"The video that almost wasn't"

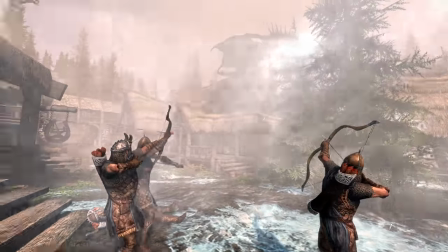[4:10]
They were all killed by the guards. You see the dead person on the floor there? That was Odcrop's doing.
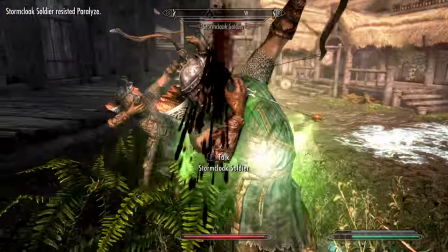[4:15]
I had to set the scene by killing a few of the guards just to make it look like the dragon was a threat of some kind.
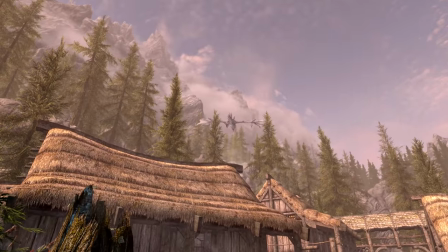[4:20]
It didn't even help to hit them down to low health. The dragon still couldn't kill them. For filming, I must have spawned a dragon 20 times.
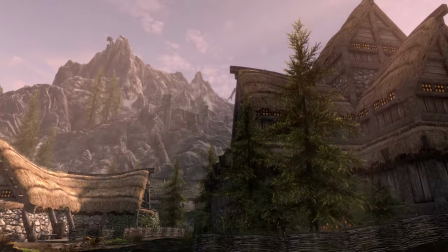[4:27]
I'd start my screen recorder, then I'd run about, often being attacked by the dragon myself.
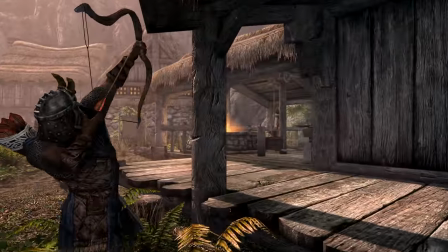[4:32]
When I began editing this section I was so disappointed and felt that it wouldn't live up to the idea that I had for it in my head.
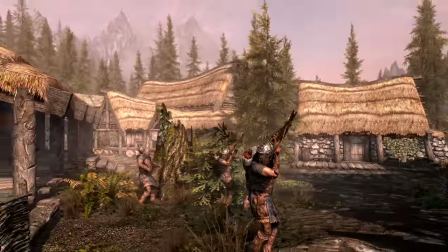[4:38]
But that's the magic of editing. Enough splicing and syncing is enough to make anything good and accompanying it with the Skyrim soundtrack is borderline cheating.
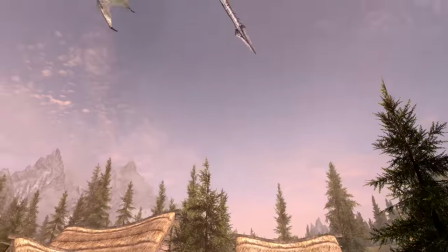[4:46]
I am very proud of the final thing, which is just as well because I've had to watch it hundreds of times since.
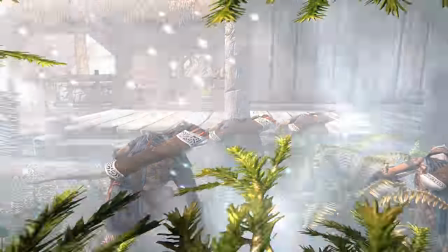[4:52]
It sets the scene for the rest of the video and I feel it's the closest I've ever gotten to producing another one of those Going Low and CSGO intros, some of which are still my finest works.
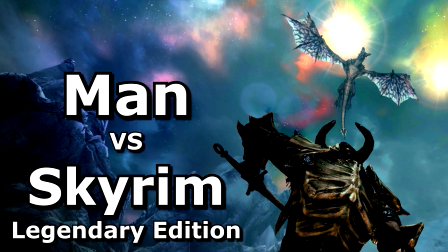[5:01]
You want to know the secret of the oddgrub videos. They have a large, video-long story, but they're also cut up into segments, almost like a sketch show.
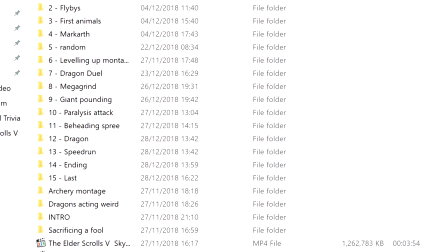[5:09]
Even if you don't care about the main narrative. Even if you skip 5 minutes of it.
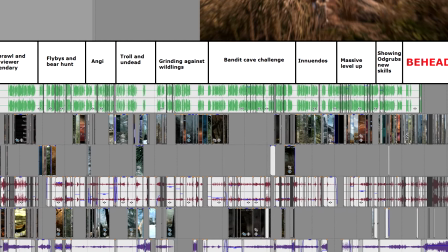[5:13]
A new scene with its own plot and outcome will soon begin and you'll be able to enjoy it just as much as anybody who sat through the video up till that point.
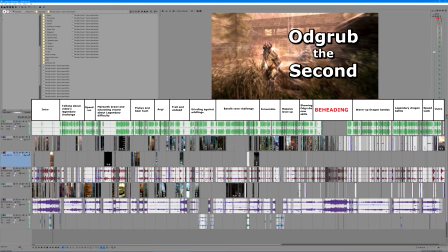[5:20]
Here's how I see the second oddgrub video. But there's more to it than that. You can also draw a line here.
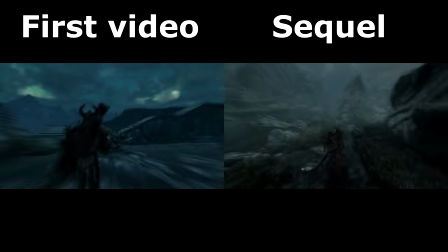[5:26]
Anything before this point is more like an extension to the first video than it is a new story. The run to Markarth and the pub slaughter are… too similar to what viewers of the first video have already seen.
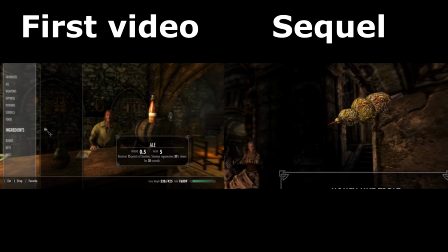[5:35]
And yet, it was important to include them just to give the fans of the series what they wanted and were familiar with.
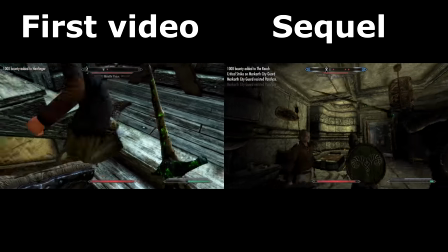[5:41]
At least then, even if they didn't like the rest of it. They've got a bit more of what they do like to keep them satisfied and this sequel hasn't been a complete waste.
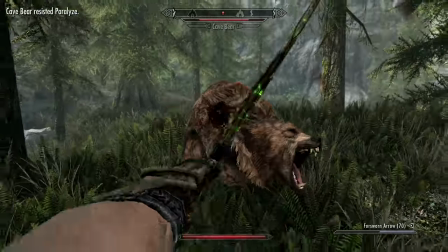[5:48]
But the moment Ogrub starts hunting animals at legendary difficulty, that's a new territory for the series to cover.
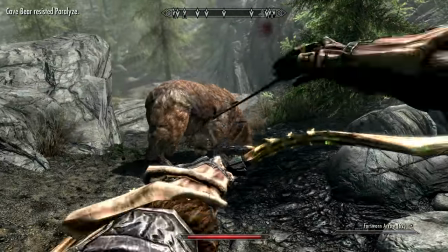[5:54]
All the combat from the bear fight through to the Bandit Cave was recorded within a matter of hours. I felt like I was making excellent progress with the video.
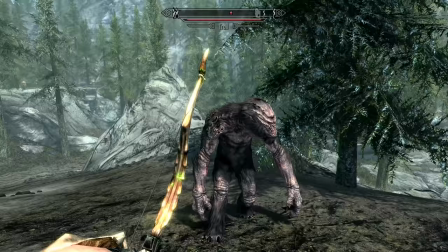[6:01]
I got it all in the editor, spliced it all together, watched it and was horrified by how boring it was.
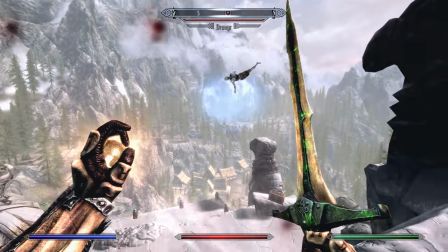[6:08]
Yes, it was Odgrub fighting Legendary difficulty. But it didn't feel right. Yes, he was killing things, but it needed to feel less like a tick list of things to beat.
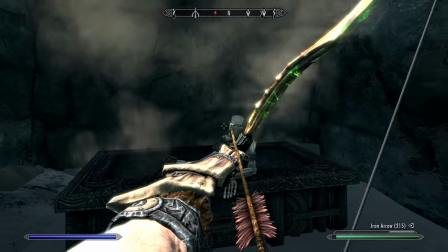[6:17]
Plus, this was just ordinary gameplay. Anyone playing Skyrim has done this stuff. For it to be Odgrub, he needs to be killing more innocents.
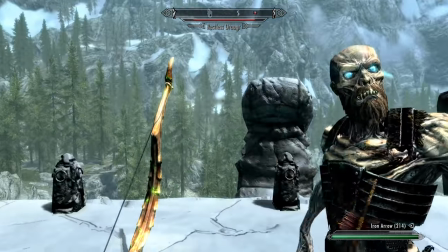[6:24]
I decided to get a second opinion. I played it to a friend who loved the first video, but who hasn't actually played the game herself.
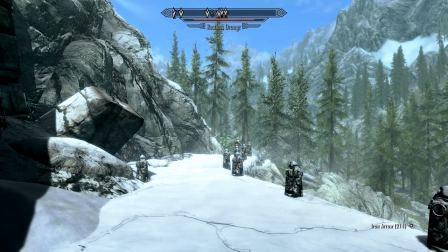[6:30]
And I was told this sequel was disappointing for another reason. Odgrub has been made super powerful, only to be nerfed so much that he appears normal again.
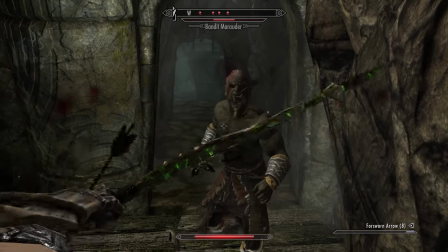[6:37]
He felt ordinary, generic and dull. This was early December, a few weeks through development.
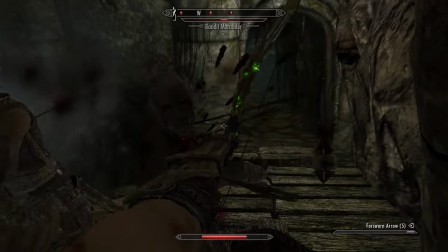[6:43]
I had originally planned to release the video by then, and yet here I was with a half-finished, boring mess.
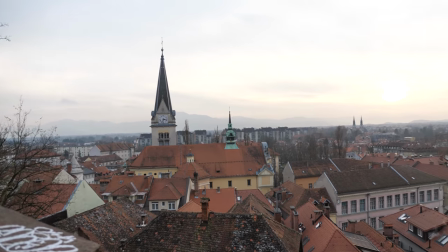[6:49]
Luckily for me, I had a week-long holiday to go on.
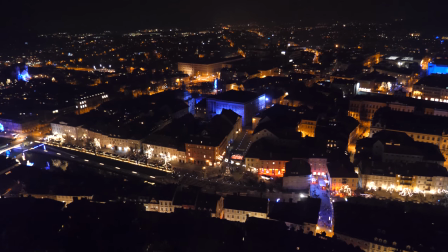[6:51]
And I never sleep too well, so was able to dedicate all those dark hours to playing the video through in my head, over and over, until I thought of a solution.
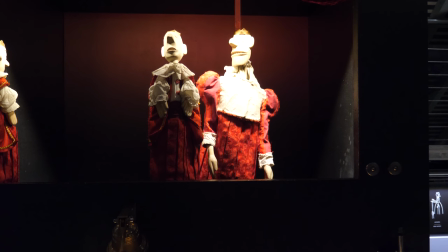[6:59]
And a tidy one didn't come to me. I had to include those fighting bits.
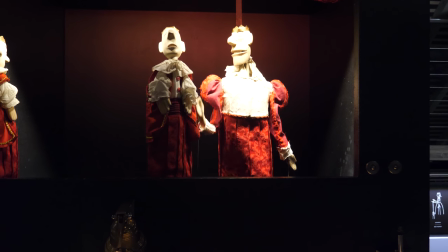[7:03]
It was what the video set out to do, but I decided to splice random sketches in, and give the video a second theme.
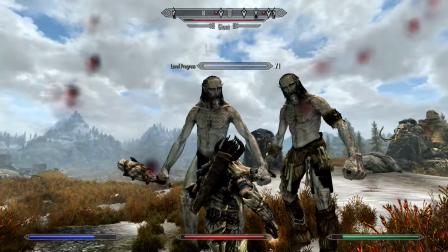[7:10]
Odgrub may have maxed out his armour and weapons in the first video, but he still had to level up and unlock his ability perks.
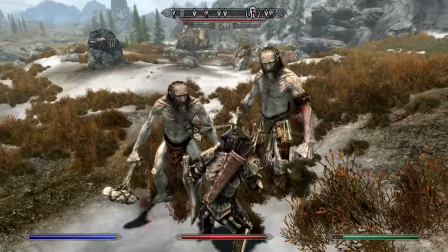[7:16]
In a way, this made the second video a lot like the first again, but in a good way because it's still different enough to justify, AND develops Odgrub's skills further.
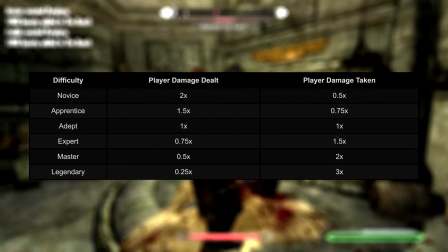[7:24]
I blurred the majority of the bar fight, using the time to educate the viewer about legendary difficulty.
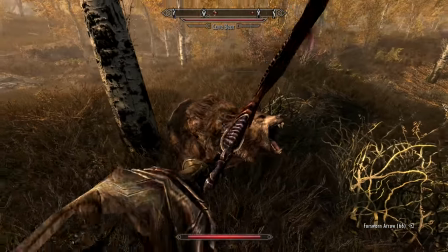[7:28]
I then loaded an earlier Odgrub save to fight a bear when he was weaker, which was needed to big up how challenging a bear is on hardest difficulty.
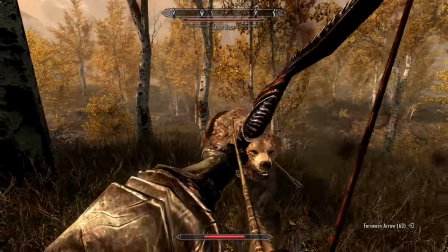[7:36]
Maybe I should have added more sequences like this to the video. But again, the scenes I added were more to address a glaring weakness than to become a selling point of this video.
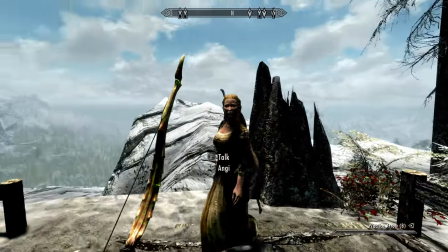[7:44]
The Angie scene originally showed her being killed, but I thought less was more and instead bigged it up to be a romance before cutting to her death.
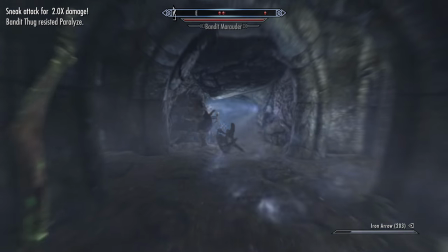[7:50]
I still want to keep the viewers on their toes a bit with where this story is headed. Even with these additional scenes, the whole middle combat montage is still my least favourite bit of the video.
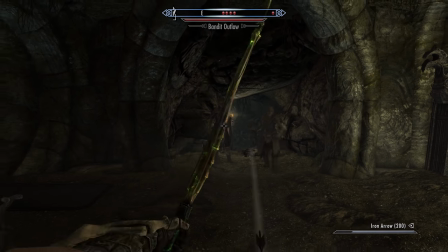[7:59]
It stands out to me as being the most generic, most dull bit and I find myself skipping it whenever I watch the video.
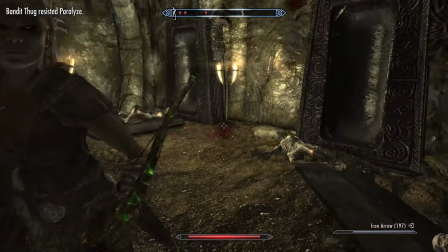[8:04]
But from other people I've asked, they didn't seem to mind it. Maybe I dislike it because of all the sleepless nights I dedicated to remedying it.
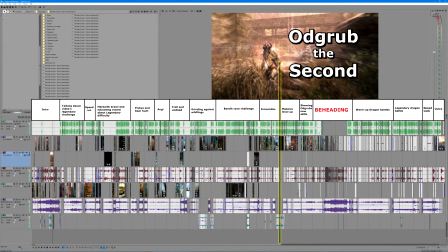[8:12]
Fortunately, much like the first video, I I think the sequel's best bits start just after the halfway point.
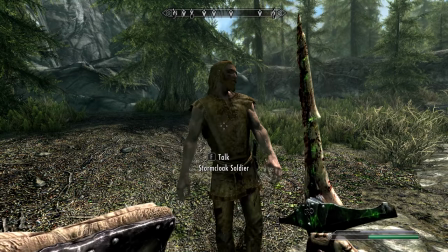[8:17]
That is, the moment the prisoner is stabbed in the back.